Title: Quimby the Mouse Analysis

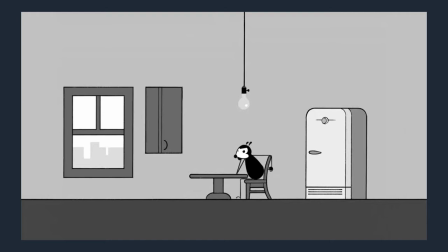Bumbi the Mouse ist ein animierter Film voller Satire, was nicht überraschend ist, wenn man den zynischen Originalstrip betrachtet.
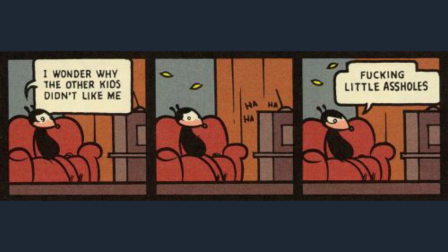Quimby wurde original von Chris Ware während seiner Universitätszeit 1990 bis 1991 geschrieben.
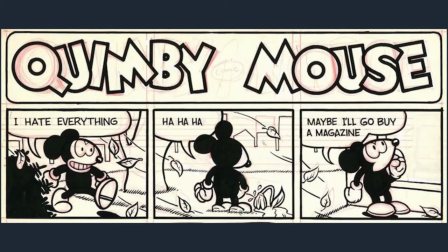Die Comics handeln sich um die oftmals depressive Maus, die sich und ihre Rolle in der Gesellschaft unglücklich in Frage stellt. Quimby steht als eine Art Antithese zu Felix the Cat und Mickey Mouse. Und die Comics haben oft keine traditionelle Punchline und arbeiten mit dunklerem Humor.
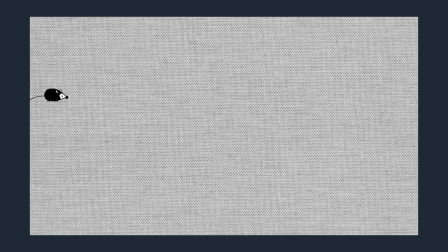Der adaptierte Film ist 2009 entstanden und wurde von Chris Ware, dem originellen Autor, produziert und geschrieben.
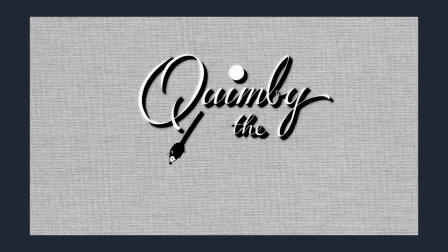Dadurch, dass der Autor beider Werke übereinstimmt, können wir annehmen,
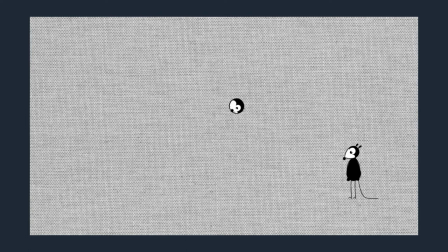dass der Film mit der kreativen Vision des Originals übereinstimmt und nicht wie viele Adaptionen, besonders ins Live-Action, missverstanden wurde.
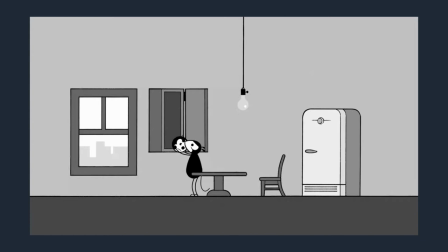In dem dreiminütigen Film sehen wir, wie Quimby den abgetrennten Kopf seiner Frau aus dem Küchenschrank nimmt und sie schlägt,
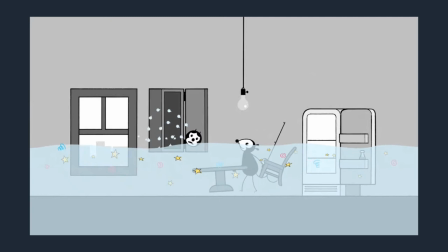bis ihre Tränen einen Ozean füllen, indem er sich dann seine nächste Mahlzeit fischen kann.
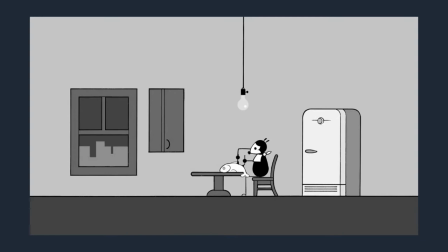Der Kopf der Frau wird am Ende von einem Hai verschlungen, Quimby muss nun allein nach Hause kehren und sich Essen durch den Supermarkt besorgen, anstatt seine Frau als Köder zu missbrauchen. In der letzten Szene jedoch findet er allerdings den Kopf seiner Frau im gekauften Fisch wieder und sperrt sie zurück in den Küchenschrank, wobei der Teufelskreis wieder von neuem beginnt.
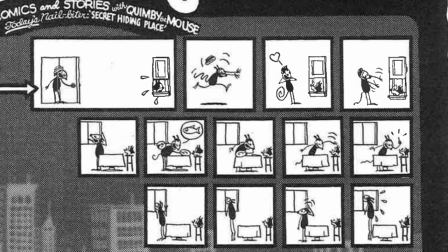Der Comicstrip wird aus seiner Sicht von Quimby erzählt. Die ganze Geschichte wird durch die sehr schnellen kleinen Rhythmusstücke dominiert. Jede kleinste Bewegung wird in einem neuen Panel dargestellt. Das Ganze erscheint wie ein Storyboard. Ganz nach dem Show-Don't-Tell-Prinzip treiben nur Handlungen die Dramaturgie voran.
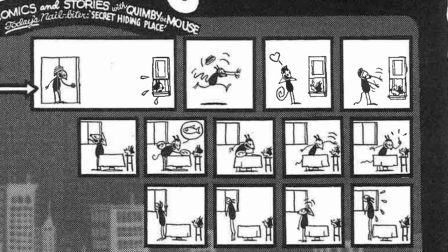Wir sehen und hören keine Dialoge. Im Comic finden wir keinerlei Hintergrundinformationen zur Vergangenheit der Protagonisten.
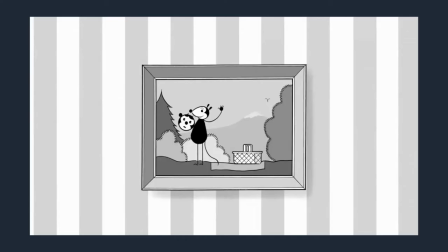Es wird nicht erklärt, wie dieser Kopf auf die Fensterbank gekommen ist. Der Kontrast dazu findet man im Film.
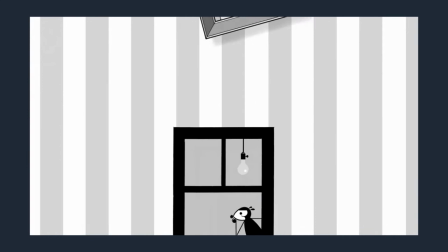Dort wird mittels drei an der Wand hängenden Bilder eine kurze Vorgeschichte erzählt.
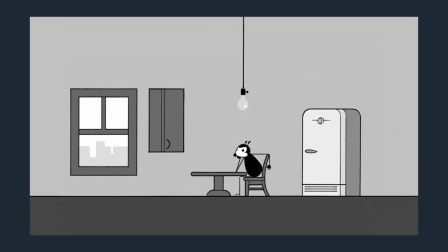Der Kopf und Quimby scheinen sich schon länger zu kennen. Die Bilder zeigen uns ein unbeschwertes Leben, welches Quimby hat.
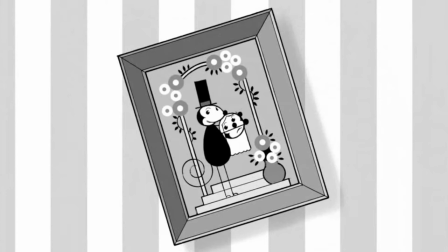Der Kopf wird allerdings immer traurig. Das letzte Bild der drei hängt sogar schief, das Hochzeitsbild der beiden.
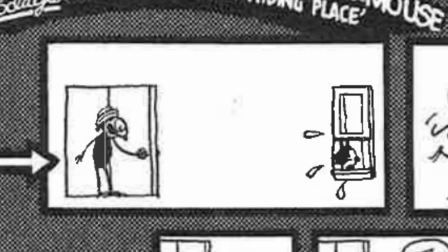Trotzdem erkennen wir nicht, wie die zwei sich kennengelernt haben. Im Film ist der Kopf ebenfalls nicht auf der Fensterbank, sondern in einem Regal verstaut.
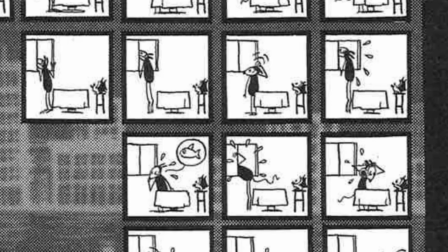Dieser scheint also schon ein Bestandteil des Lebens zu sein. Als auslösendes Ereignis scheint in beiden Fällen das fehlende Essen zu sein. Quimby hat nichts mehr zu Hause, da es der Kopf gegessen hat. Quimby macht ihm beides Mal einen Vorwurf, wo das Essen sei, und im Film schlägt Quimby den Kopf deshalb mehrmals.
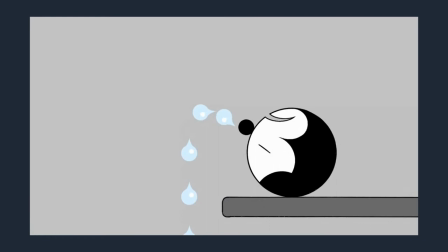Scheint dies aber für einen kurzen Moment zu bereuen, als der Kopf zu weinen beginnt. Er beginnt den Kopf erneut zu schlagen, womit er bewirken will, dass der Kopf aufhört zu weinen.
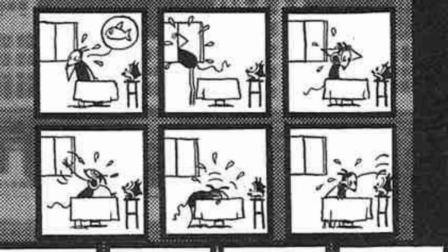Dies gelingt ihm allerdings nicht. Im Comic hingegen liegt der Schmerz bei Quimby. Dieser verfällt selber in Tränen. Hier bringt das eigene Weinen den Plotpoint für den Mittelteil.
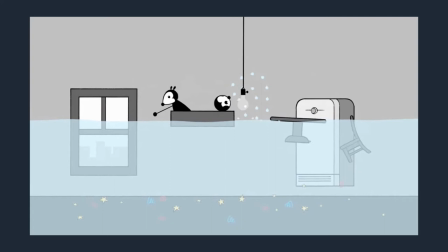Im Mittelteil des Filmes führt dieses exzessive Weinen des Kopfes dazu, dass die gesamte Wohnung überflutet wird, wohingegen im Comicstrip Quimby und der Kopf extra aus dem Haus gehen, um ein Gewässer zu suchen.
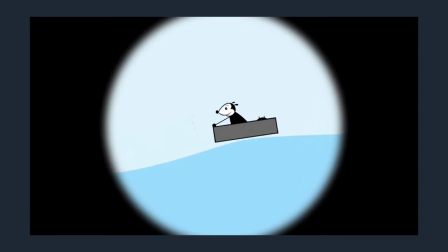Bis hierhin scheint die Zeit zwischen Film und Comic noch relativ simultan zu laufen.
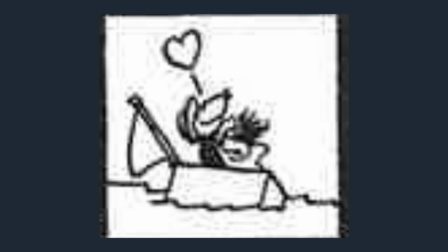Im Film wird mittels schwarzer Blende in die zweite Hälfte geführt. Am Anfang sehen wir im dritten Panel des Comics, dass Quimby Zuneigung zum Kopf zeigt.
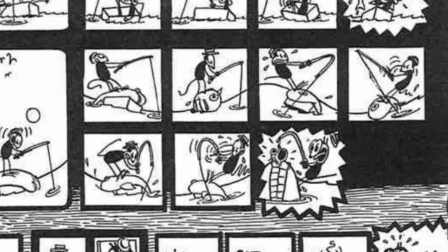Dies kann allenfalls als Midpoint der Geschichte angesehen werden.
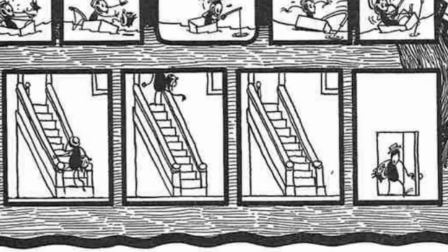Vielleicht beginnt sich Quimby nach dem dritten Fisch auch um den Kopf zu sorgen, da dieser immer noch von größeren Fischen angegriffen wird.
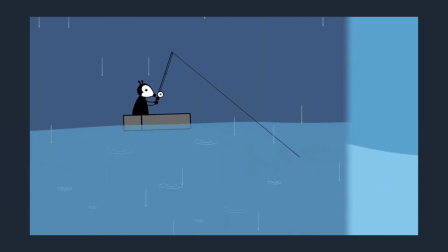Weshalb er sich entschließt, nach Hause zu gehen. Im Animationsfilm verliert Quimby schlussendlich den Kopf an der Angel.
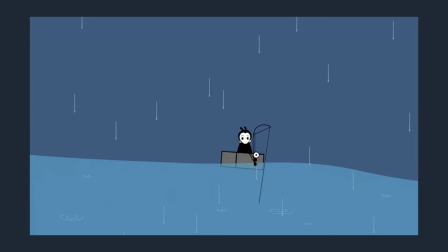Dies ist im Comic nicht der Fall. Dort nimmt er den Kopf wieder mit nach Hause und legt ihn auf die Fensterbank, was zu einem Story Circle führt. Der Film hingegen arbeitet danach mit einer Schrifttafel, welche einige Jahre später zeigen soll.
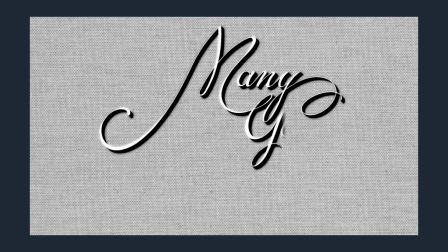Im Gegensatz zum Comic, welche lineare Zeit verwendet, werden wir Zeitsprünge gezeigt.
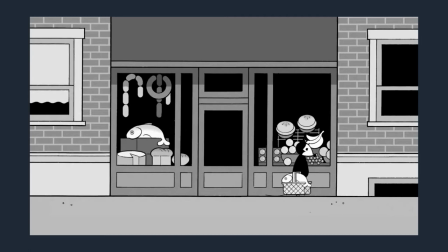Dieser Zeitsprung erzählt einen völlig neuen Teil der Geschichte, welcher so vom Autor neu kreiert wurde.
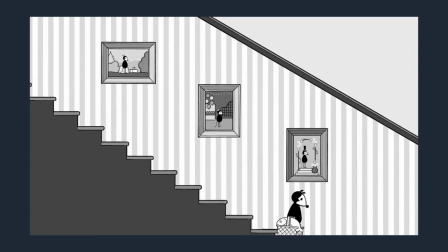Auf den Anfangsbildern an der Wand ist nur noch Quimby zu sehen. Der Kopf auf den Fotos ist verschwunden.
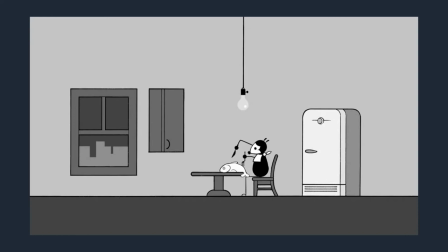Schlussendlich sind die beiden wieder vereint, da der Kopf in einem gekauften Fisch steckt. Der Kopf freut sich natürlich nicht, da er ab sofort wieder im Regal verweilen muss und der Teufelskreis neu beginnt. Der Comicstrip von Chris Ware's Quimby the Mouse zeigt eine verstreute und doch organisierte Struktur.
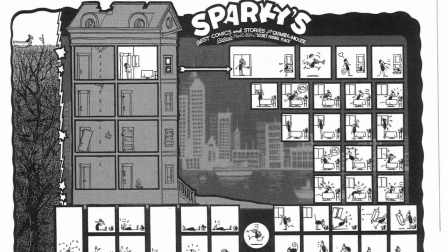Die kleinen Panels, die oft minimalistische Veränderungen in der Zeitabfolge aufweisen, sind linear strukturiert.